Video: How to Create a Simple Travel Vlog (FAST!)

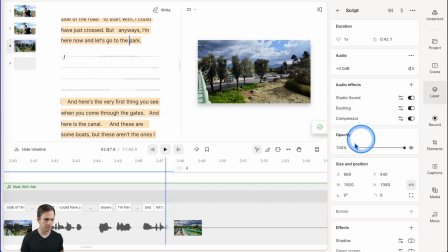(16:32)
And I'm gonna make a scene there to add it, to be able to add a transition. Like I'll have it fade into the...
And let's go to the park.
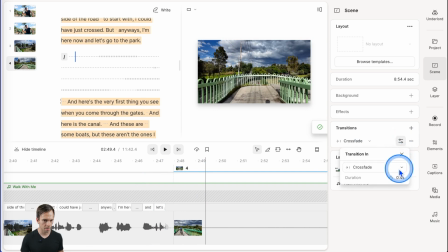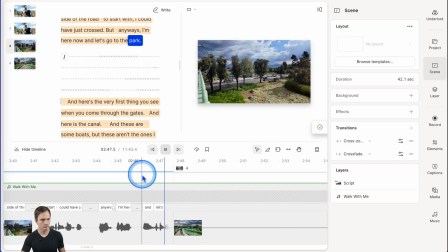(16:51) And let's go to the park.
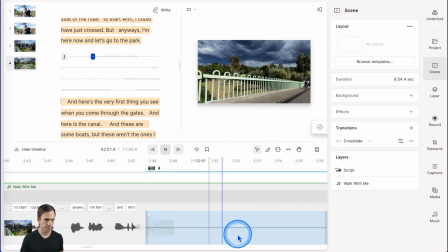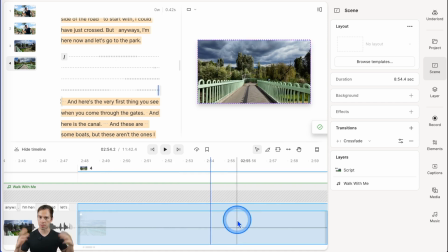(16:59)
And I don't need the sound of traffic and stuff during this part, and I'm not talking. So I'm gonna select that layer and just mute it.
And let's go to the park.
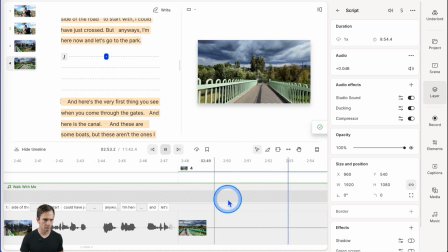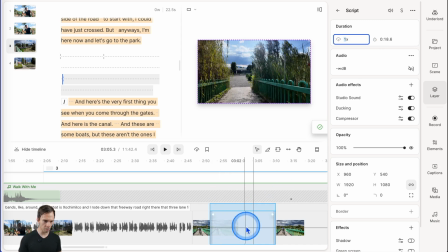(17:21)
And I mentioned I'd play with the speed. So with this little bit selected where nothing's really happening, I'm just rolling down this ramp.
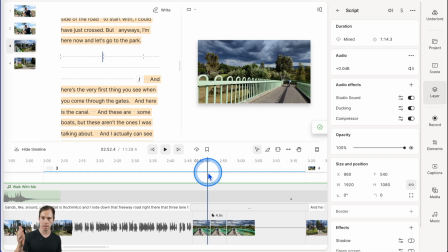(17:27)
I'm just gonna bump that up to 4x. And with every change I make, I always jump back with my playhead and then play it to see how it looks.
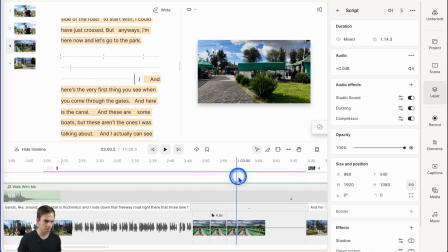(17:44)
That looks cool. And then I'm just gonna scrub through here because I don't think I need any of that. Yeah, that's just showing the road. So I'm just gonna select all that, delete it.
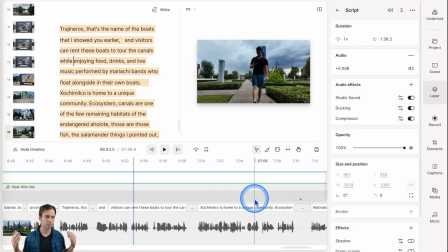(17:59)
So now I'm in the final scene of my video. I went through the whole thing. I added transitions where they were necessary, just cut out things. And I'm down to less than 8 minutes.
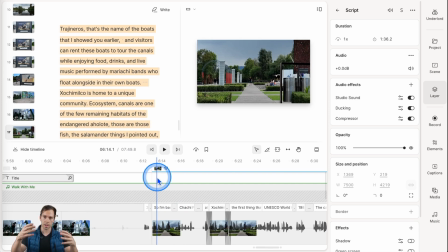(18:10)
And this last scene was kind of unusual. I set my camera down really far away, walked like 100 meters away, and then did this kind of outro where I was walking up to it as I was talking.
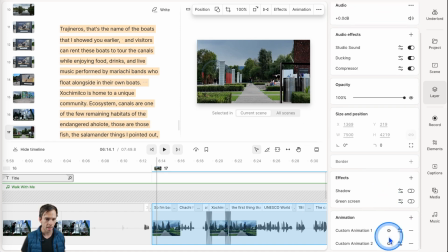(18:23)
So what I did in this scene was I added a custom animation where it zooms way in,
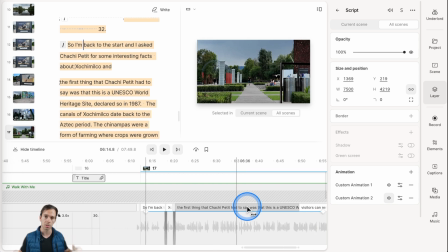(18:30)
and then over the course of 45 seconds, it does a slow zoom out until, like if I scrub through here, here's how it looks. So that's me walking up to the camera. I'm reading some facts about the park that I was in, and then it's zooming out until it's fully zoomed out by the time I get back to the camera.
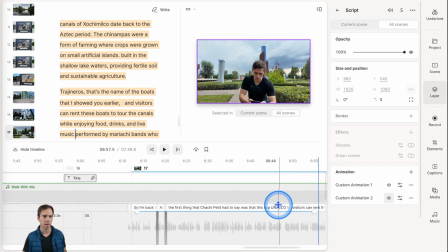(18:50)
So just kind of an interesting little fun thing that I tried. And that's what this is all about. Just try different stuff with your camera, test the limits of what is possible, and make stuff interesting.
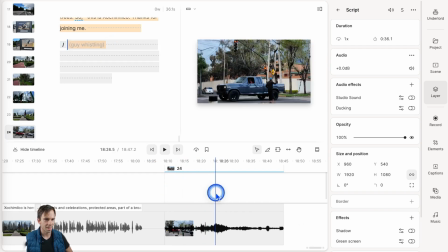(19:02)
Okay, and the last thing I'm gonna add is there was this guy standing in the middle of the road right as soon as I left the park that was whistling, and he looked like he was just having a blast doing it,
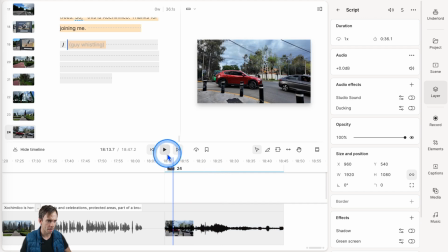(19:12)
and I thought it was really funny. So I'm just gonna take a little bit of this, and I'm just gonna have that be like a little funny little outro. And then I'm gonna do a final pass. I'm gonna go through the entire video again, doing any final edits, cleaning up any rough cuts or jump cuts, things like that.
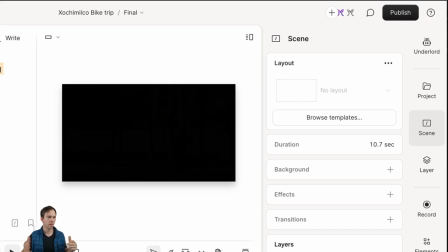(19:30)
I played through the whole thing, went through with a fine-tooth comb, looked for any errors, made a few little tweaks here and there.
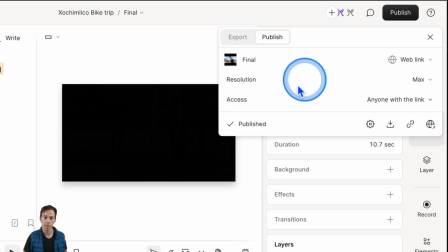(19:36)
And then when I was done, and I forgot to show this on the camera, but I hit the publish button. So you go to the publish in the top right, hit publish there. And that's going to start all the rendering and processing on Descript's servers.
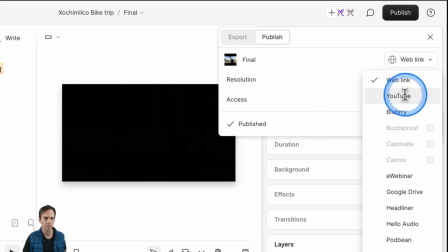(19:48)
And then as soon as that's done, which it probably already is, it only takes a few minutes for a short project like this, I'm gonna switch it to YouTube.
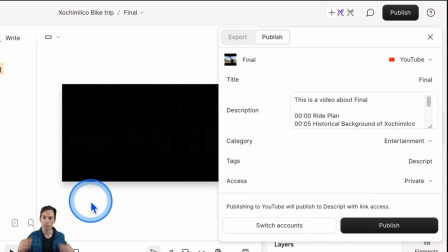(19:57)
I'm gonna hit sign into YouTube, and then I log in with my Google account, and then I hit publish, And
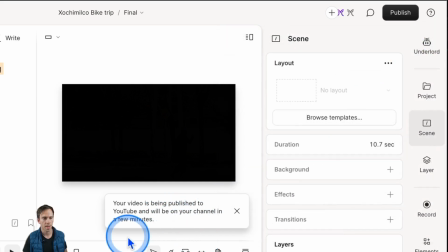(20:03)
it says your video is being published to YouTube and will be on your channel in a few minutes. That's it. This thing is, I went from start to finish, from raw videos to this finished product in less time than it's going to take me to edit this tutorial that you're watching right now.
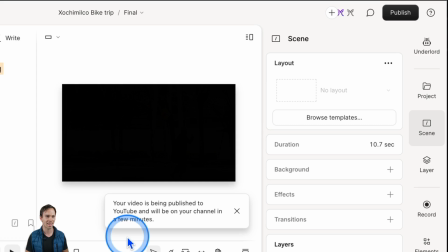(20:17)
I think that was about an hour of editing, and I'm going to spend probably an hour editing this tutorial that you're watching. If you like this, subscribe to the channel and let me know in the comments if you want to see more like it.